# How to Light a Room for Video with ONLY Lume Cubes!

So the very first thing we're gonna do is we're gonna turn off all these lights so you can see what I'm working with without lighting.
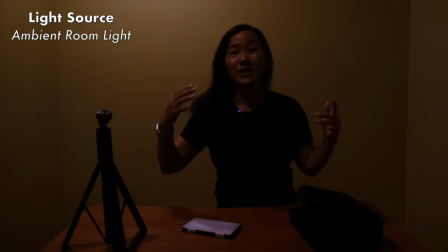So now the Falcon Eyes light is shut off so now we're just left with the ambient light so I've got some recessed lighting up ahead and so that's really what's lighting me right now but as you can see it's still pretty dark and that's because the camera is set on manual settings.
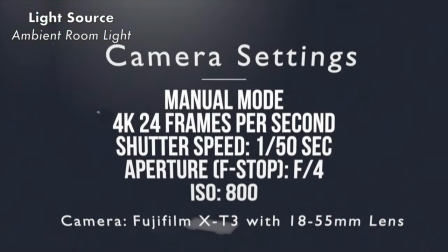The shutter speed is set to 1 1 50th of a second just because we're shooting at 4k 24 frames per second and we want our shutter speed to be double that of our frame rate.
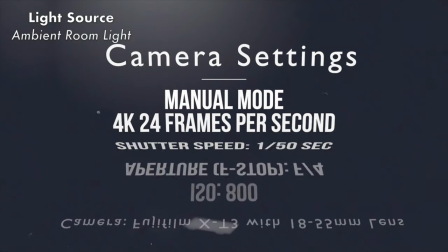I've also got the aperture set to f4.
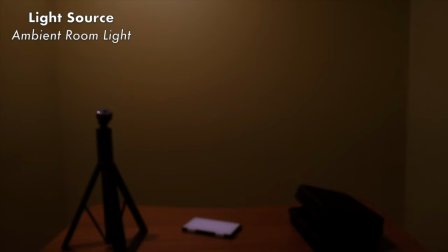The ISO was set at 800 but as you can see I can punch that ISO up.
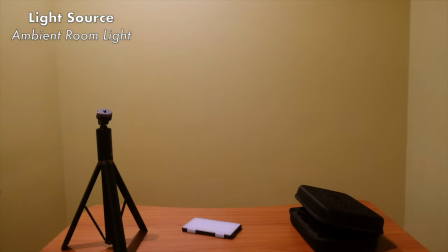So now the ISO it was previously at 800 but now it's at 3200
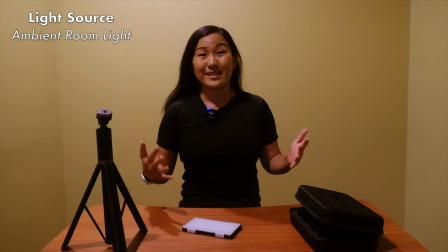so you can see that that really makes a big difference just by bumping up that ISO.
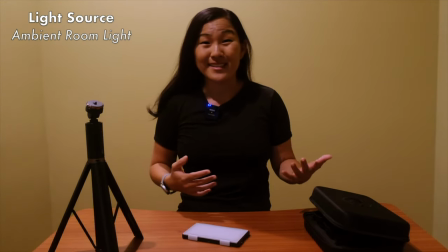However, this is still not great lighting. I would say it's acceptable if you have truly nothing else. But what we're going to try to do is use our external lights to improve this whole setup. So the very first thing we want to do is establish our key light, which was our Falcon Eyes light. But now we're going to take this Loon Cube Panel Pro and try to make this our key light. So the first thing we want to do is grab a light stand. You could use this Lune Cube light stand, but we're actually going to use this for another light. So we're going to put this down for a minute. And we're going to work with this light stand instead. So this is a super lightweight Manfrotto light stand, which I've had for years. It's worked really, really well. It's great for travel. But on top of it, we also have this umbrella bracket. This umbrella bracket is important for mounting our light to the light stand and also adding our lighting modifier. So the first thing we want to do is take this little adapter piece. I don't know the name of it, but I'll leave a link in the description below to it. But it has a quarter inch tripod thread on top. So we're going to take this and attach it to the bottom of the Lume Cube Panel Pro. So there we go. We have this adapter to the bottom of the light. Now we're going to stick this light on top of the umbrella adapter here. And now we have the light mounted to the light stand. So the next thing is this lighting modifier. So actually before we add the modifier, let me show you what it looks like without the modifier.
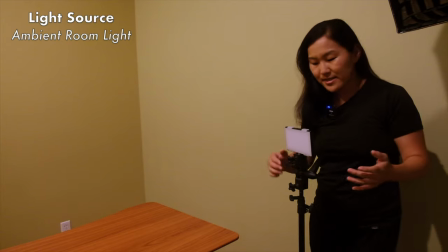So over here on camera right, this is where I'm going to stick my key light. We're going to hold down the top button to turn on the panel pro.
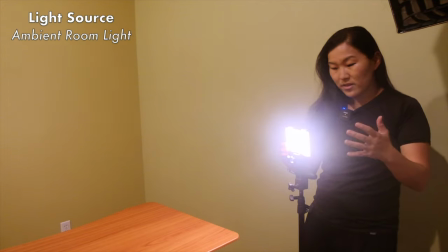So right now the light is at
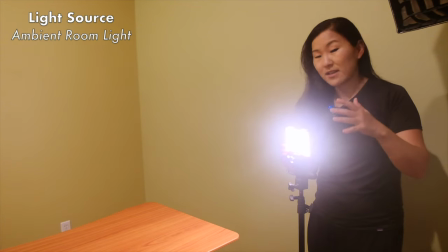100% super bright but I can dim it down to 5%.
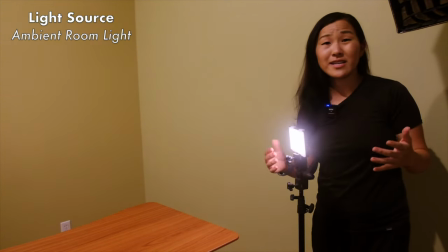So it's really great to have that flexibility to control the light depending on how much of it you need at the time.
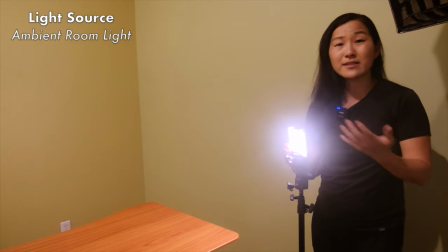So for now we're actually going to keep it fairly high. We're going to keep it at maybe 70%. And the battery life by the way is really great on this thing.
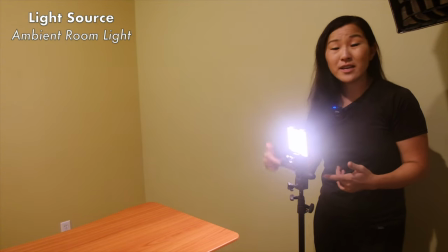It lasts I think about two and a half hours at 100% when it's fully charged.
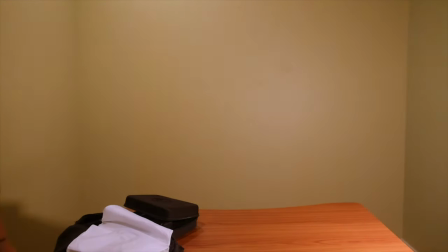So after I have the panel pro set up into place, next thing you want to do is turn off that ambient light.
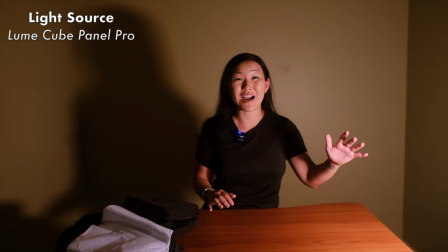So now our ambient light is turned off and the light is powered primarily by that Lume Cube Panel Pro at this point. As you can see, the light is super strong. It's only at 75%, it can actually go up even higher.
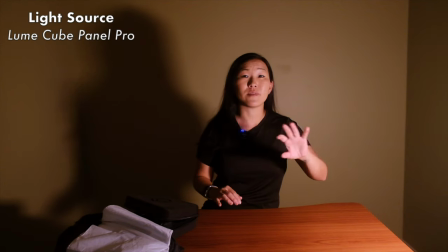But this is 75% along with a built-in diffuser on top which you can actually take off. I don't recommend taking it off but I will just to show you the difference.
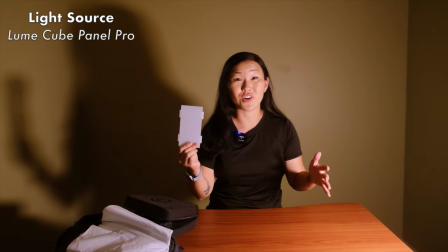So here's diffuser, I slid it off of the Panel Pro and as you can see it made quite a big difference.
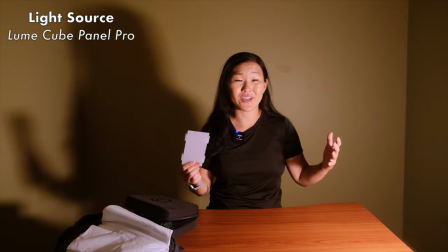The light is a lot harsher and it's a lot harder to look at.
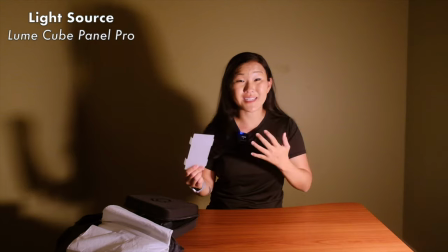So in general, especially if you have a subject, I'd recommend using this diffuser just to soften that light.
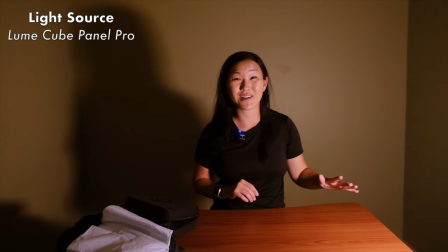Okay, I put the diffuser back on that Panel Pro and it's a lot easier to look at.
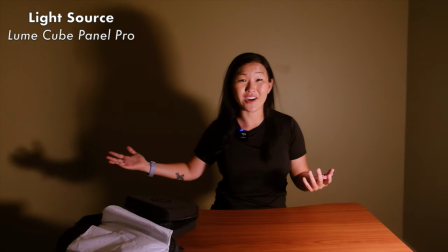But as you can see there's a giant shadow now just because this light is still really strong.
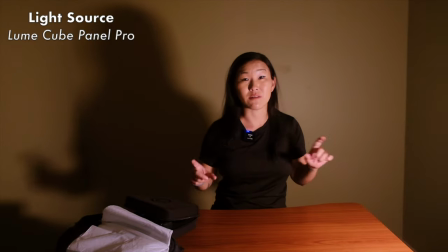So we need additional diffusion on top of that little diffusing panel. And this is where this comes in. So this is an umbrella. There's actually several ways to use this umbrella. It's an umbrella specific to photography or videography, but what I like to use it for a lot is this silky part here.
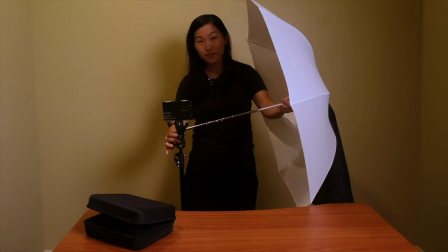So this can be an extra layer diffusion.
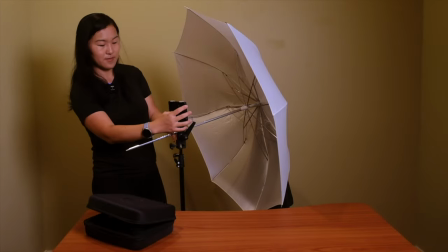So we're going to add this umbrella to the umbrella adapter on the light stand in front of the Lume Cube Panel Pro.
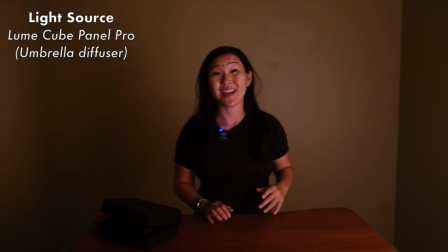So the Lume Cube Panel Pro now has that umbrella diffuser in front. As you can see, it made a huge difference in terms of softening that light. So I did have to kick up the power to 100% as opposed to 75%, but our camera settings are still the same.
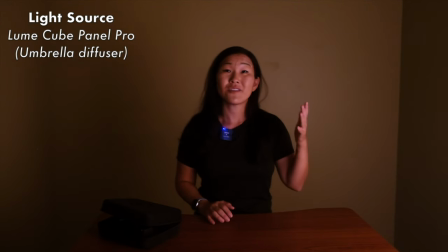We're still at a shutter speed of 1 50th of a second, shooting at f4, and the ISO is up to 3200. But this light is a lot more pleasing. Now, if this background shadow still bothers you, something you can do is move your subject a little bit closer to the camera and further away from the background.
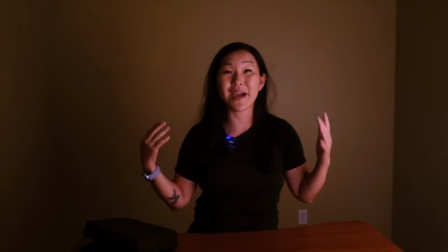So there we go, I actually moved myself a little bit closer and as you can see, that back shadow is still there, but it's a lot less noticeable. So the next thing we want to do is introduce our other Loon Cube lights. So we're going to take this Loon Cube, it already has the magnetic adapter on the front, and we're going to take, I think, these barn doors. So these barn doors snap on magnetically and then I can pull them out. And these are really great for shaping the light so that you can make sure that it's only going in a single or a certain direction and not spilling too far out of bounds. We're also going to take our loom cube light stand here and put our loom cube on top of it. Now we're going to power on the loom cube just by holding down the button and it also is pretty bright. Not quite as bright as the panel pro but still really bright and I can control the brightness with the buttons so it gets even brighter than it was earlier.
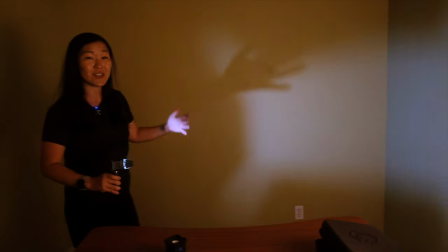So now we're going to take this loom cube on the light stand and we're going to point it at the backdrop here just
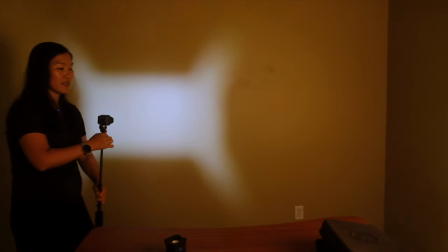to add a little bit of interest so it's not just a plain black background.
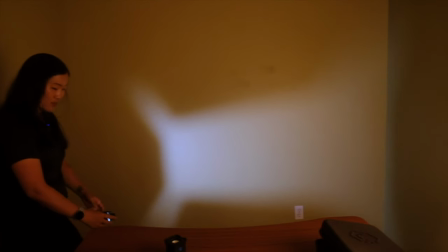and you can probably see those barn doors in action right now.
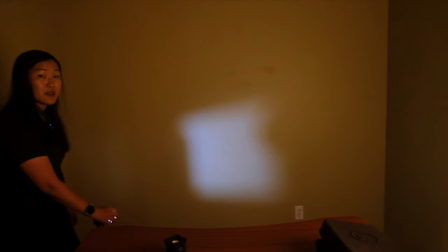I can use them to make all kinds of shapes or just have them wide open like this.
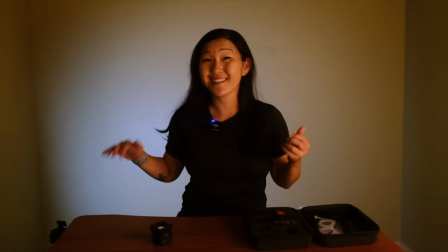So as you can see that makes a pretty big difference and this light again is super small but look at how powerful it is.
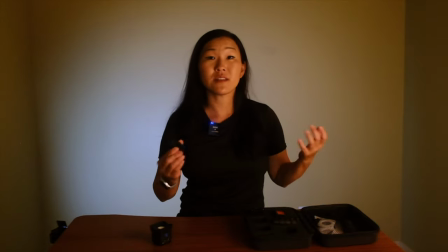It's lighting up almost the entire wall behind me. So another thing that I could do is play around further with these lighting modifiers. I could add a snoot. The snoot would give this even more of a spotlight effect.
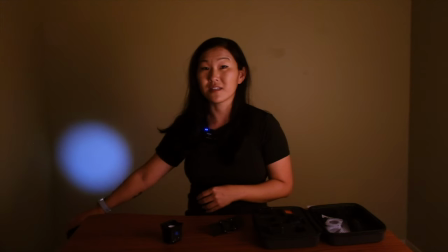So let's go ahead and put this guy on. So you can see that the snoot is like super targeted. It gives it like almost a spotlight effect.
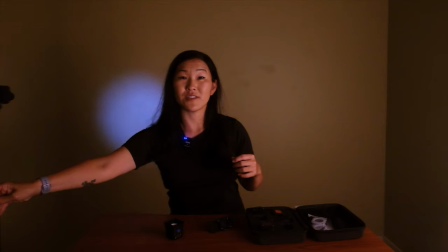I can pull that light a bit further and also extend the light
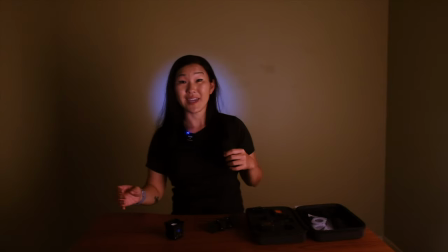stand to be even taller and kind of just aim it like directly behind my head. I mean it's just a different look, not necessarily the best look.
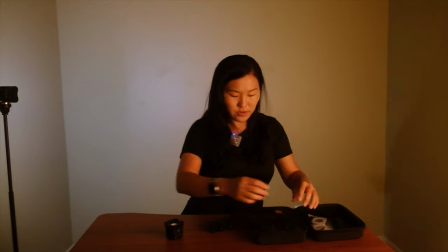So let's take this snoot off and we can also So take some of these colored filters and change the color of the light.
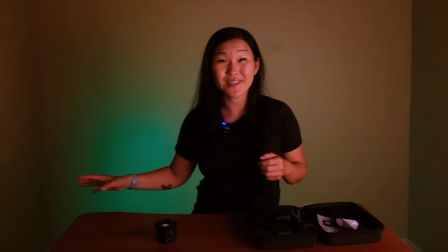So I went ahead and added a green filter on top, as you can see behind me.
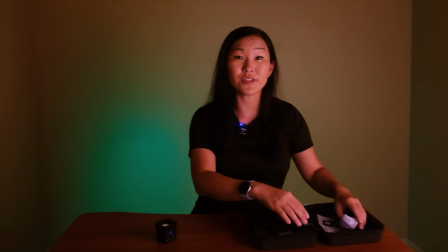But the nice thing is because these are magnetic filters, you can actually stack them on top of each other. So if I wanted to, I could even add these barn doors back on top. And it is so easy to do thanks to that magnetic adapter. So the final thing we're going to do is we're going to take the second loon cube and we're going to use it to illuminate the front of my desk here. So to do that, we need another light stand. You can use any light stand of your choice, but I'm going to go with this desk mount because this is what I have handy. And this is a really cool stand because it attaches to the side of a desk or a cabinet or a table and it doesn't require any nails or make any damage to the desk. So this I think is like a podcasting stand meant to have a microphone on it but I went ahead and modified it by adding another umbrella adapter. At the end of the adapter is a cold shoe mount and so I can attach the Loon Cube light if I use this additional cold shoe piece.